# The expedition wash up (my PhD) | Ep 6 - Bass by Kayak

With time on your hands, you head inland.
It was really hard to narrate the film. You get back and the trip, let's say this represents the trip, about 15 days, 15 pages worth. You get back and you have all of this data, all of this film footage, and you've got to cut that into six episodes. So what these represent then is all the time after the expedition. Hundreds of days, thousands of hours, all the inspirations and story tangents I can take to tell the story. So the trick is, which one do I follow, or which main thread do I follow to tell the epiphanies, the breakthroughs, the trials, the errors? That's where you become a filmmaker. You start to trust what vision has been shot. And the filmmakers' toolkit nowadays is loaded full of tricks.
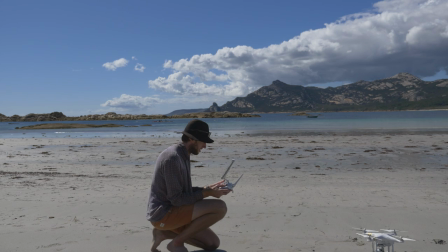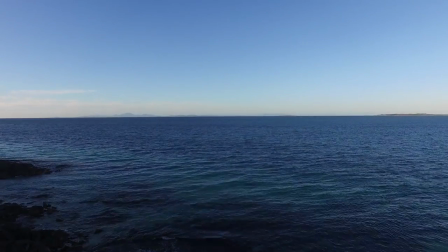[5:11]
The drone has revolutionised the filmmaking game.
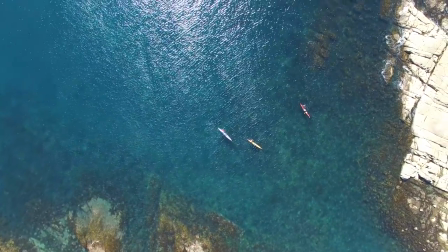[5:16]
What it shows, more than any other form of filmmaking before, is this huge sense of scale.
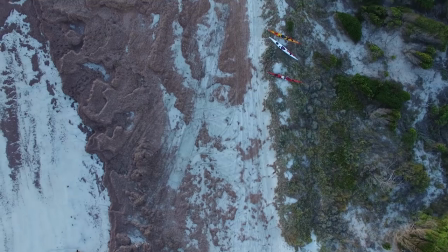[5:24]
This big fractured world of sea and land.
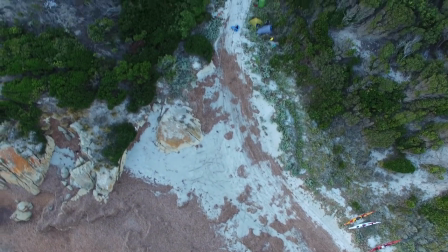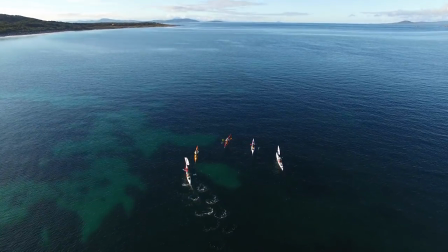[5:36]
You're kind of chasing horizons the whole time. This wonderful sense of movement it brings with it.
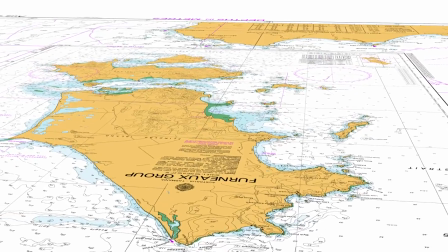[5:44]
I've always placed myself somewhere on the chart or the map before,
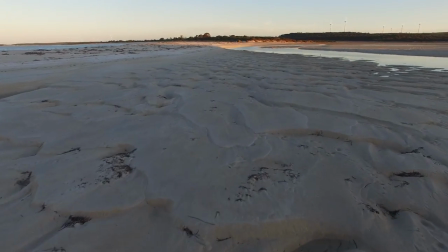[5:48]
well now I can see it, you know the drone gives you that ability to be above and it brings with it that great sense of intimacy.
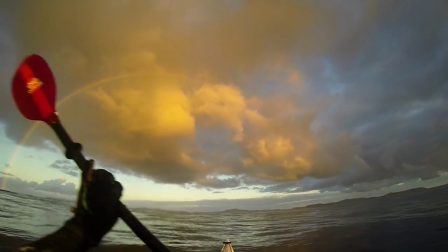[6:00]
What do I talk about when people ask me about Bass by Kayak? I nearly always head back to that long paddle day.
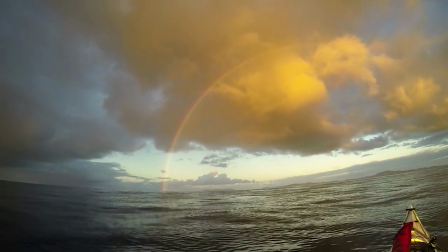[6:08]
I know Matt and Dan are the same. I thought that was an awesome day,
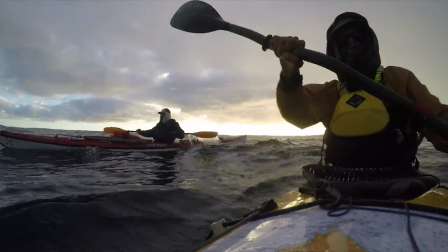[6:12]
I didn't feel good for a lot of it but the second half I came good and I absolutely loved it and I loved
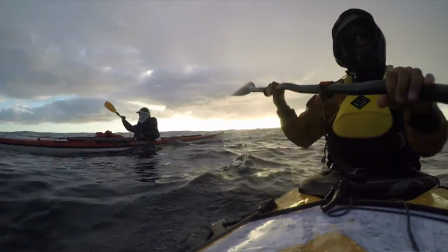[6:17]
how the group hung together and took care of each other and As the wind died the sun began to set and was just
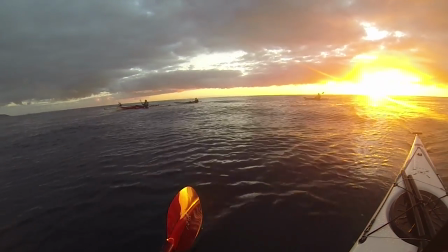[6:23]
sending streams of pink and orange and yellow sun down across
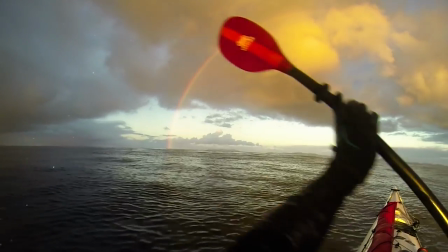[6:30]
the ocean The sea state calmed and that was the one moment that you went I'm gonna make this
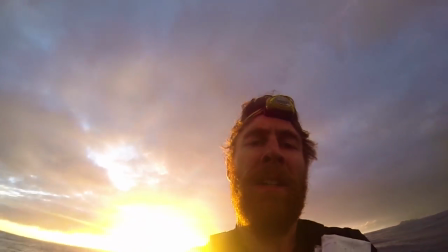[6:37]
But the fact that you're as far from land as you've ever been under your own devices That's really empowering. Scholars talk about this idea of liminality.
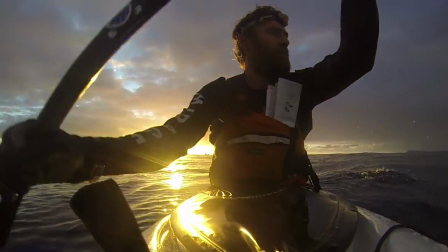[6:51]
And it's essentially a sea kiker departing land as a form of resistance to go and redefine themselves at sea.
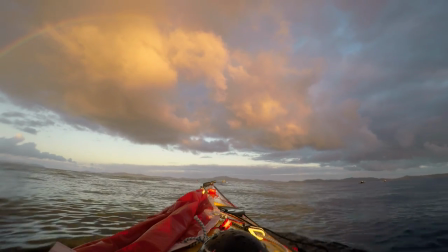[6:59]
In that I watch this vision now and I see this land mass over my bow and I feel the depth,
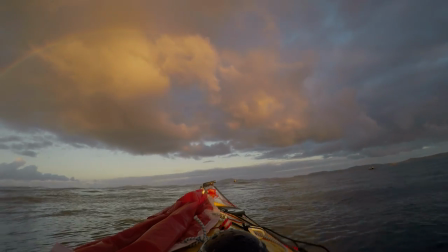[7:05]
my threshold of how far I had to go before land kind of drew me back in.
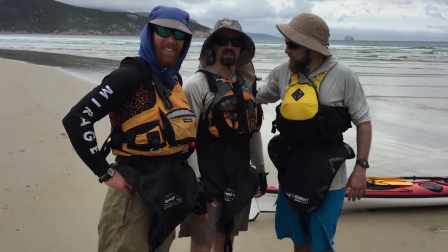[7:16]
Every so often as a filmmaker, you stumble upon footage that's really insightful.
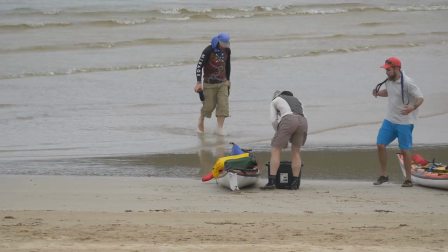[7:24]
This shot here, this is Matt and Dan, they'd met each other 20 minutes earlier.
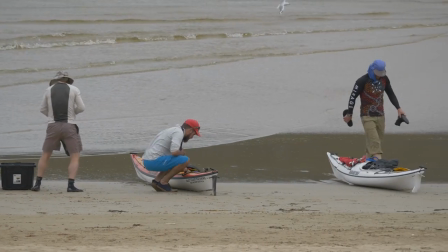[7:30]
I'm off busy doing my own thing off to the side and here's Dan giving over his back hatch to Matt.
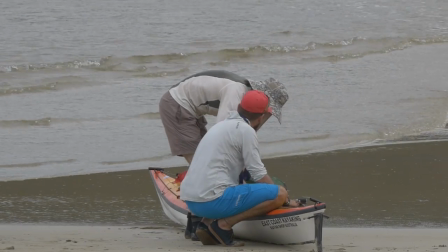[7:38]
There was instant rapport between these two very different people.
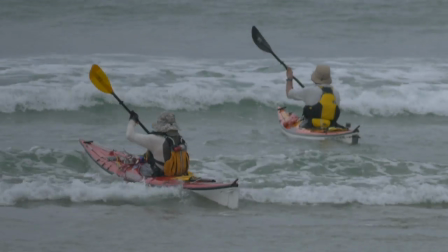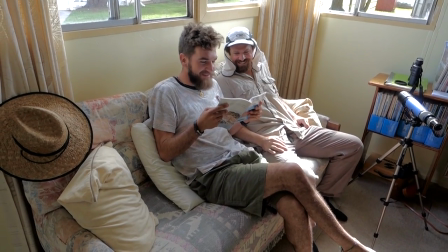[7:50] Just put your hand on his knee.
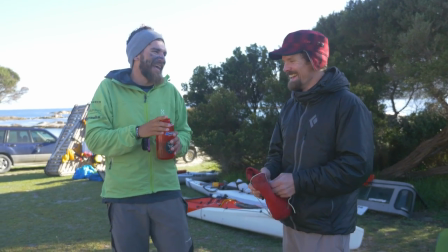[7:55]
To the point where, independent of me, they were friends in their own right.
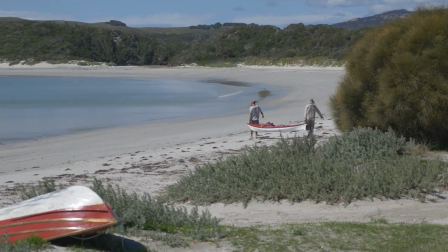[8:01]
They'd go off and walk together, have cups of tea together, share stories and jokes.
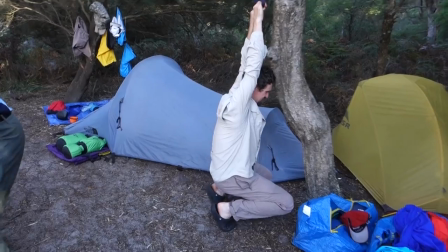[8:06] You know, in England, for example, people like Matty, they go to special schools. No one really talks to them.
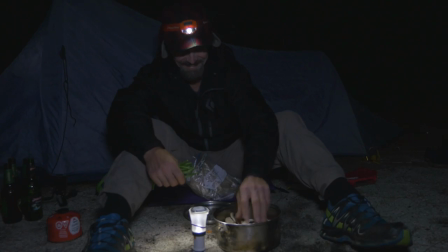[8:12] It's all a bit behind closed doors. but the fact that they allow people like him into the public is great.
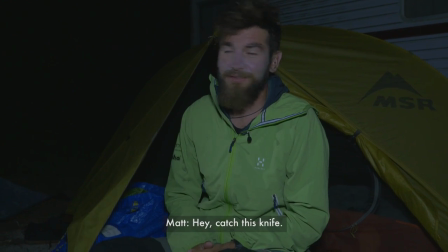[8:19] Hey, catch this one.